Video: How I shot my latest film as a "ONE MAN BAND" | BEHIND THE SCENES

Hey guys, Matteo here. Welcome back to another behind the scene video. We are on the car.
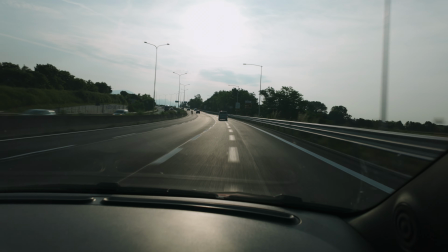5s
It's about 7:30 and we're almost at the Bergamo airport today, flying into Catania, filming with the DJI Osmo Pocket 3 today. The sound you're hearing is from the DJI Mic 2. Of course, I'm not gonna be able to use it for all the shoot. I'm gonna also have to use the built-in mic of the DJI Osmo, which is fantastic. Of course, we're shooting an amazing restaurant again in Ortigia. We've been to this restaurant last year, fell in love. I thought it was an amazing story to tell.
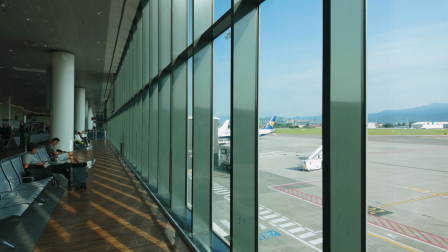35s
We're here at the airport. Everything went pretty smoothly. We actually 2 hours and a half earlier.
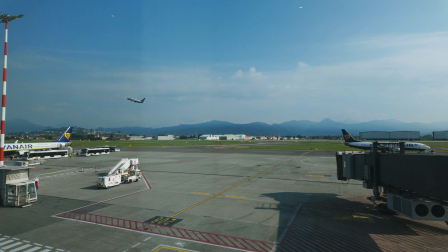41s
I have all my setup right here in the backpack,
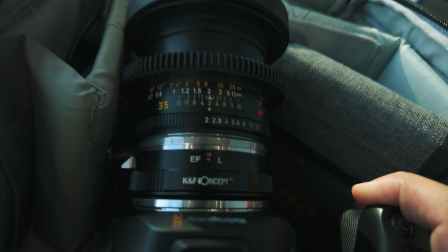44s
shooting on the Blackmagic 6K full frame and Leica R. I brought with me the 60mm macro, the 35mm, and the 19mm.
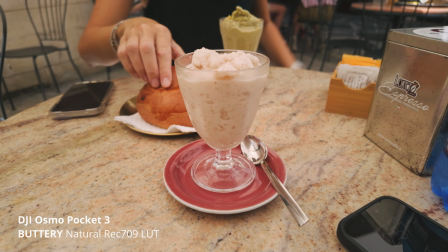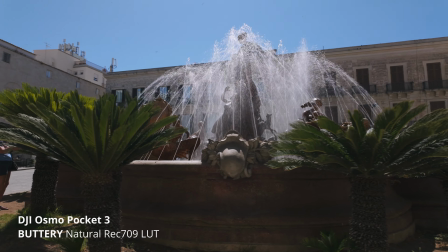We're just arrived in Ortigia. I'm recording actually with the internal mic from the Osmo, just to give you guys a comparison with before. Blackmagic 6K full frame, Leica R35. We're gonna start capturing some details around Syracuse. So we're gonna try to capture a little bit the essence of Syracuse and then head into the restaurant where we're gonna meet Paolo.
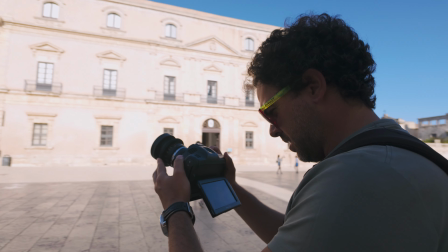88s
Filming some of this amazing church.
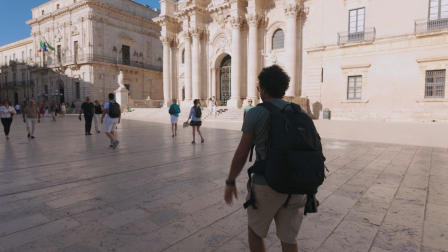Getting some lens flares. Alright guys, let's test out the dynamic range of the Osmo now. Kind of tricky lighting situation. I have a 6 top ND on it, super well exposed technically. Of course, if I turn and I'm backlit, it's a bit tricky for such a small sensor.
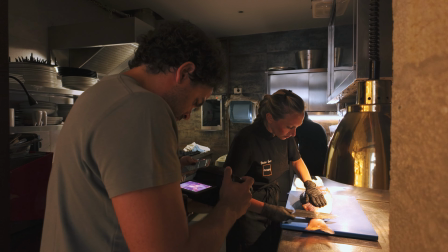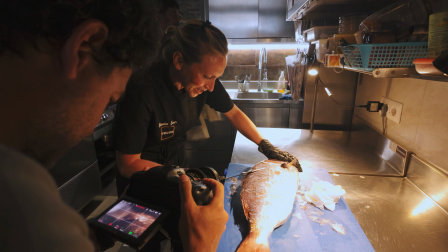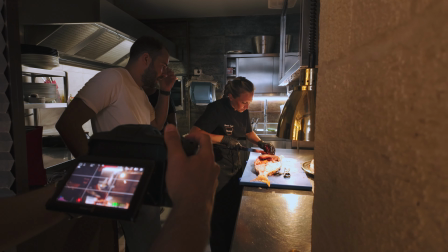133s Proprio lo usiamo. Ah, ok.
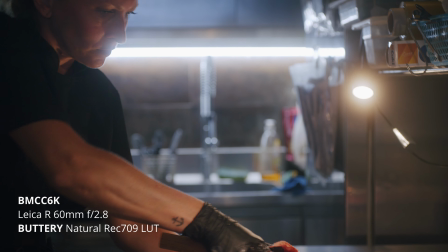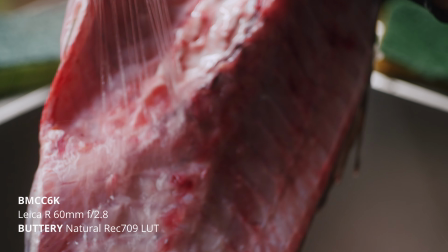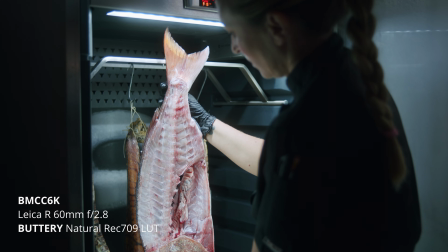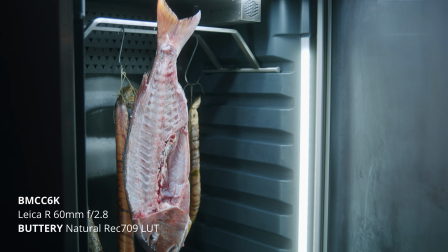151s Chiudo?
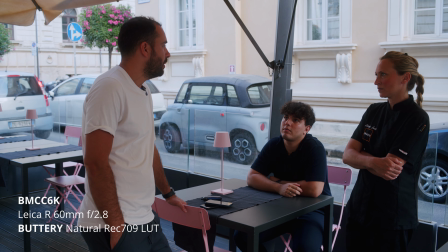154s Esce bianco? Esce bianco. Sempre? Sai. Sempre dovrebbe arrivare tutto contento.
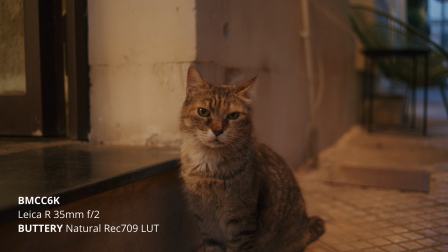161s Prima siamo andati ai clienti. Mi ricordo, se ne stava chiaro.
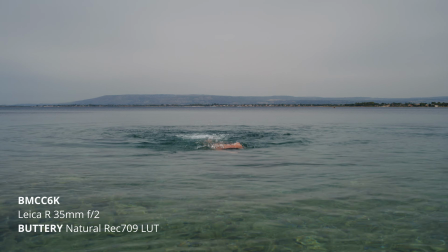167s
We just got back from the beach. We were able to capture some incredible shots, and then we're contemplating if tonight we should drive at midnight, because that's when they go get the fish, the fresh fish in Catania at the market. I think it's funny because you're gonna see this setup.
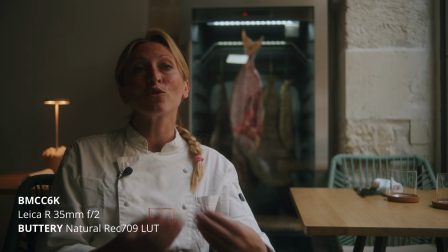182s
It seems like I mean, you're gonna see the result, and it's gonna be wow. What did you do? Not much.
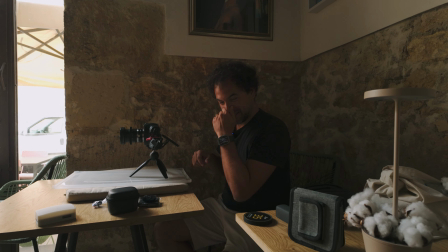187s
A pillow, a piece of plastic, little tripod, Pocket 6K full frame, and we're ready to go with this beautiful natural light. So now we're gonna start rolling the interview. We just finished an amazing interview.
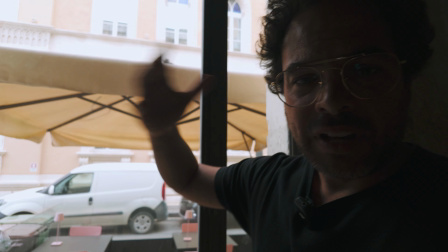201s
No lights, so we had this amazing soft light. Today is very easy, so there's a lot of very soft light coming in.
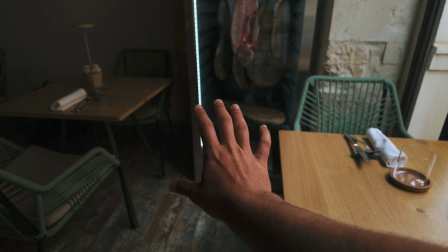209s
So I placed the subject right here, as you can see from the final footage.
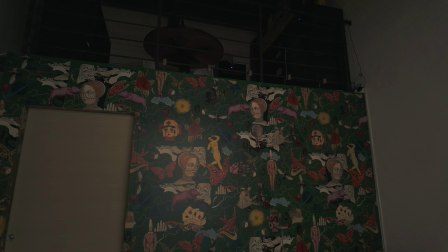213s
There was some wallpaper here, dark, thankfully, so this was absorbing the light and creating an amazing contrast, as you can see here. I'm exactly where Claudia was before, the subject. So here, beautiful natural light coming in, and here, the wallpaper absorbing the light,
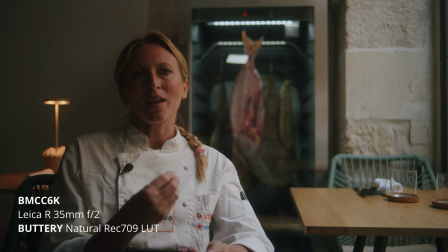231s
and you can tell the contrast on the face, and it's absolutely beautiful. I didn't really need any fill light. I wanted to have a little bit of like a moody image, so I thought it worked out very well. And as you can see now, this was in the background right here, and this was behind me right here.